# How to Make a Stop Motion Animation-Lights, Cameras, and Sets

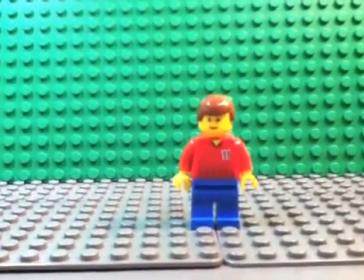Alright, hey YouTube.
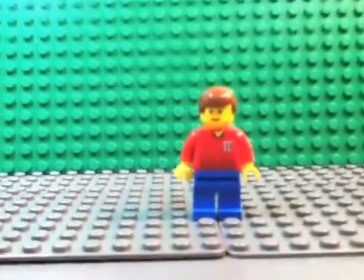Like I said, I am going to be making a video about lights, cameras, and sets, and I've just started that right now.
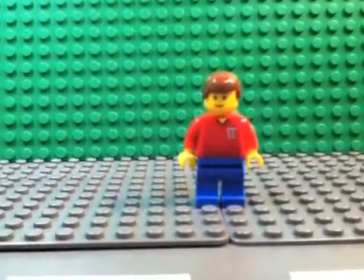So, first I'm going to go over lights, since that's obviously what's in the title. So, I'm going to start out with this.
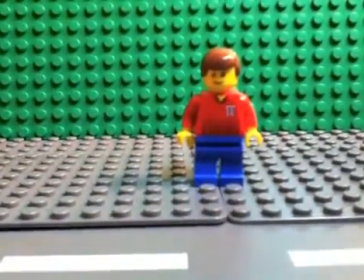Right now, I'm using my set lamps. So, actually, if I turned all of them off right now you may be thinking, how do you still have light right now, okay?
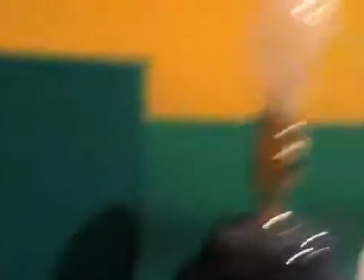So, the thing is, I have ceiling lights on right now.
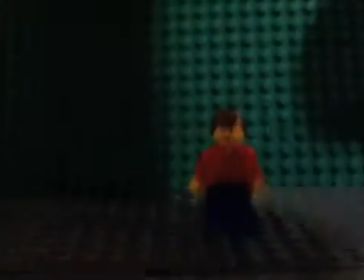Now, the thing with ceiling lights, whenever doing stop motion, you always want ceiling lights off.
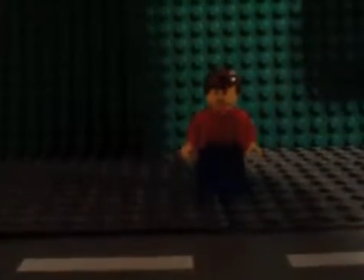Because, like, ceiling lights, they can flicker every once in a while, and it's just not really good. So, another important rule of stop motion, let me bring you over here.
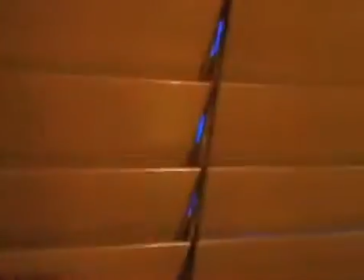You always want to make sure whatever blinds you have are always closed.
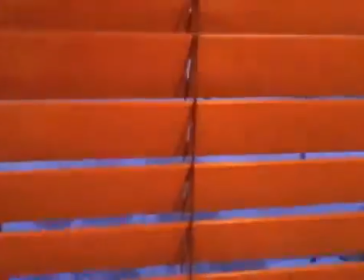I mean, I know it's not the morning right now, but still, you need to make sure they're always closed. And have them closed upwards if you have blinds like this, so it doesn't reflect any light down.
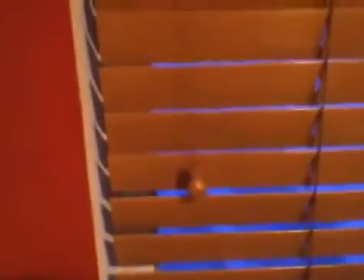Because when clouds go over the sun, they can actually make stop motion darker.
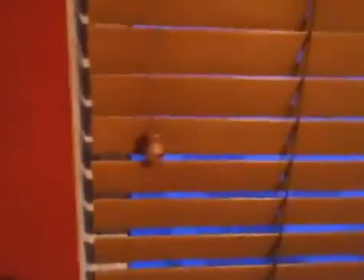So one frame could be lighter than another.
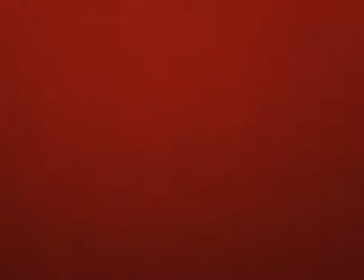Alright, and then another thing is, like I said, you always want to turn ceiling fans off.
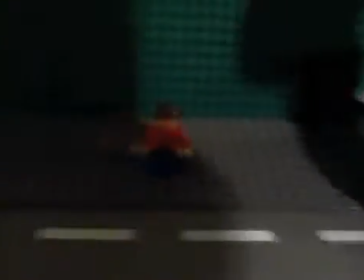So, well, not ceiling, sorry, ceiling lights. Ceiling lights always have to be off, so make sure those are off. And then, as you can see, that's really dark. I'm going to show you something. Actually, I'm going to turn these back on, and I'll show you.
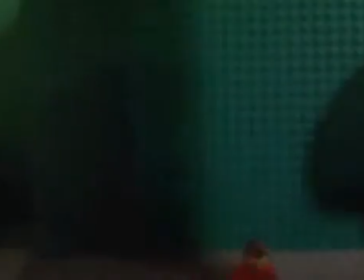Now, right now, when I'm regularly doing my stop motion, I have 3 lamps.
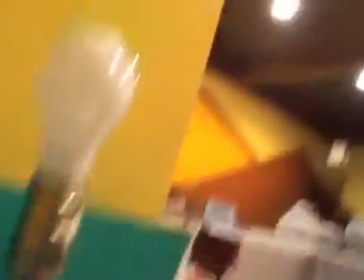I have a main lamp first.
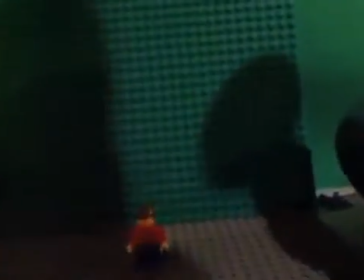A main lamp, what this one does is this will be my main light source.
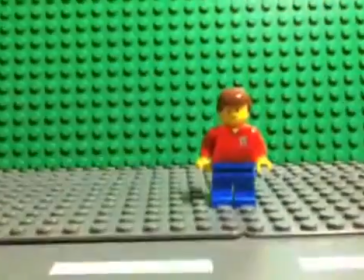Now, sorry, as you can see,
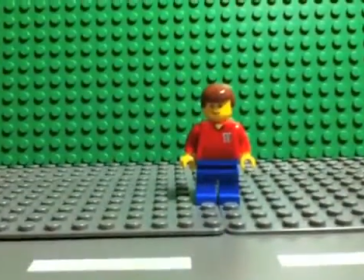right about here, there's a shadow, and shadows sometimes can affect things, like, let's say my hand is over this lamp.
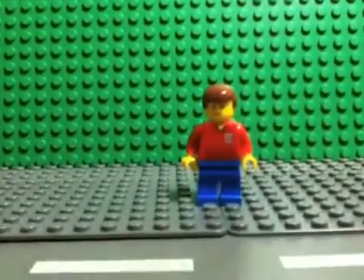Well, that doesn't really work, but, you can see certain shadows, and it can dark out certain things in.
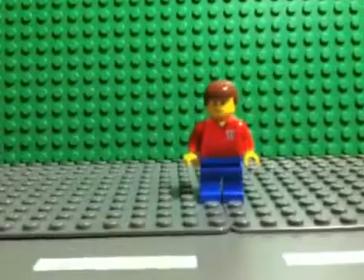So you want to get rid of that shadow, because that shadow can mess with things, like if you're hiding something over here that you don't want people to see.
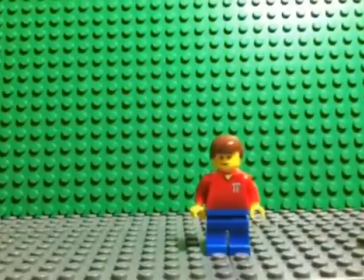Let's say you're hiding something over here that you don't want people to see. People can see the shadow of it, which makes everyone, visible to it.
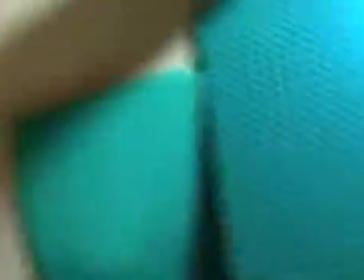So then I have my second light right here that I use as I call it a shadow block.
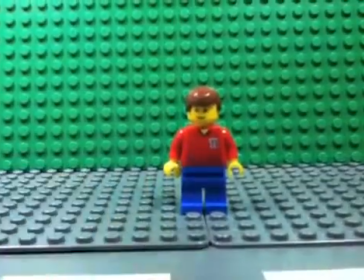Now, as you can see, the shadow is still there, but it is very, very light and very hard to see.
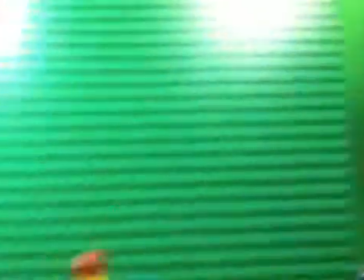So then the next thing, I also have one extra lamp. Now, people suggest 2 to 3 lamps.
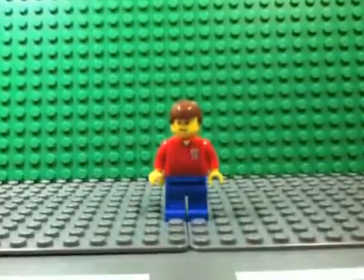A lot of people just suggest 2. Now, I don't really use this lamp for a light source. Since this is, like, I'll show you when I turn it on.
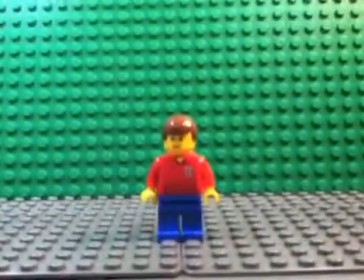This is more of an orangish lamp. I use it almost to, like, without it, this is what it looks like. With it,
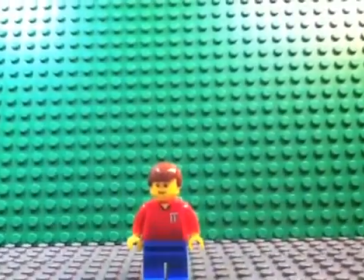it doesn't give much of a difference, but I give it, like, you can see right up here, it gives almost a sun ray sort of thing.
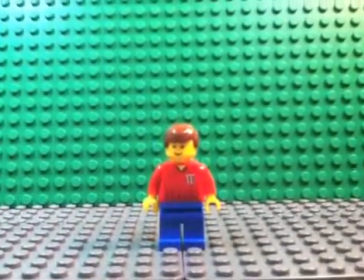So it looks just a little more realistic to me. So, yeah, it's just simple lighting.
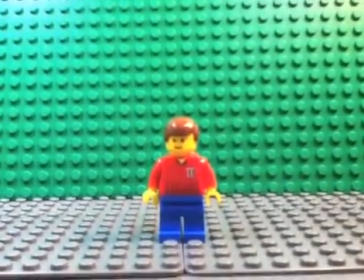Then cameras.
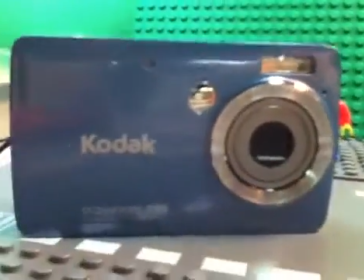Alright, for my cameras, this is the camera I use for all my stop motion. It's a Kodak EasyShare Mini.
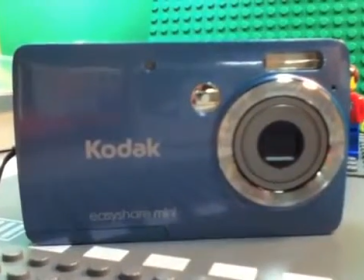It is a very small camera. I mean, it's not the best for stop motion.
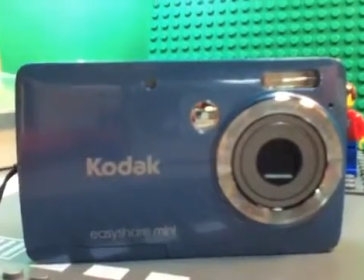You can get really, really, really good cameras for stop motion, but this is just what I work with.
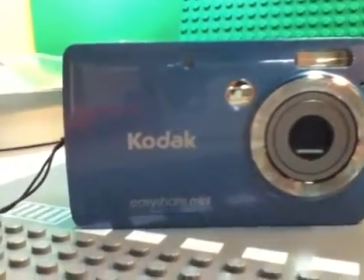I mean, yeah. So then, it's not like, as you can see, I'm using an iPod right now.
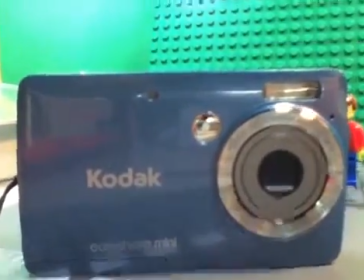I'm very shaky with my hands. It's not like I can just take pictures with it. Especially on Lego studs, it moves around a lot.
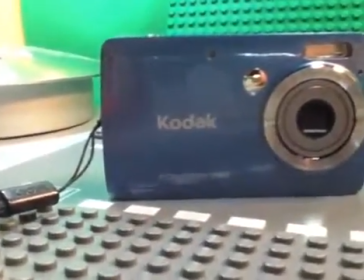So actually, you can build this with your Lego supplies.
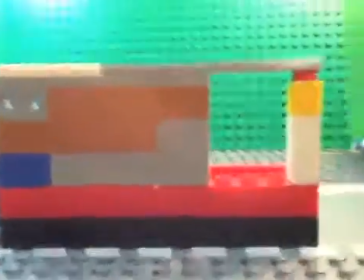You don't have to do the one I did, but like if your camera's bigger, you can make bigger ones, but this is what I have.
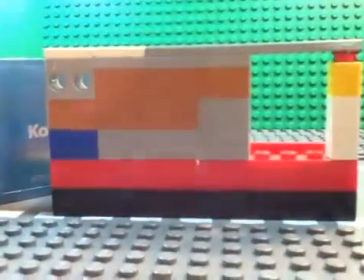So your little lens can go right here, and then the rest of it's behind here, and then you have the shutter button up there.
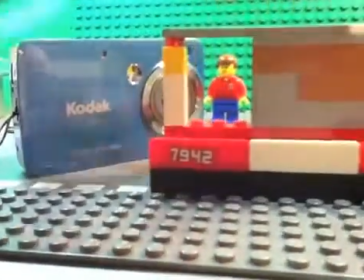And then I have this back here. These plates keep it up.
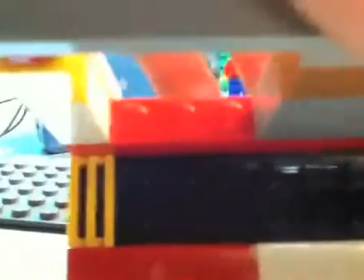And then, as you can see, those little things at the side, make sure it don't move side to side that much.
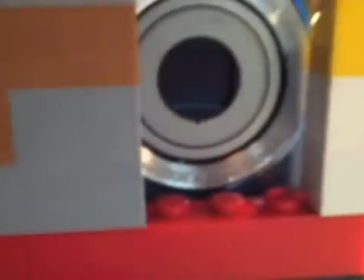Now, the thing with this, when I do have this in here, okay, every once in a while I'll mess up on that, but let me show you.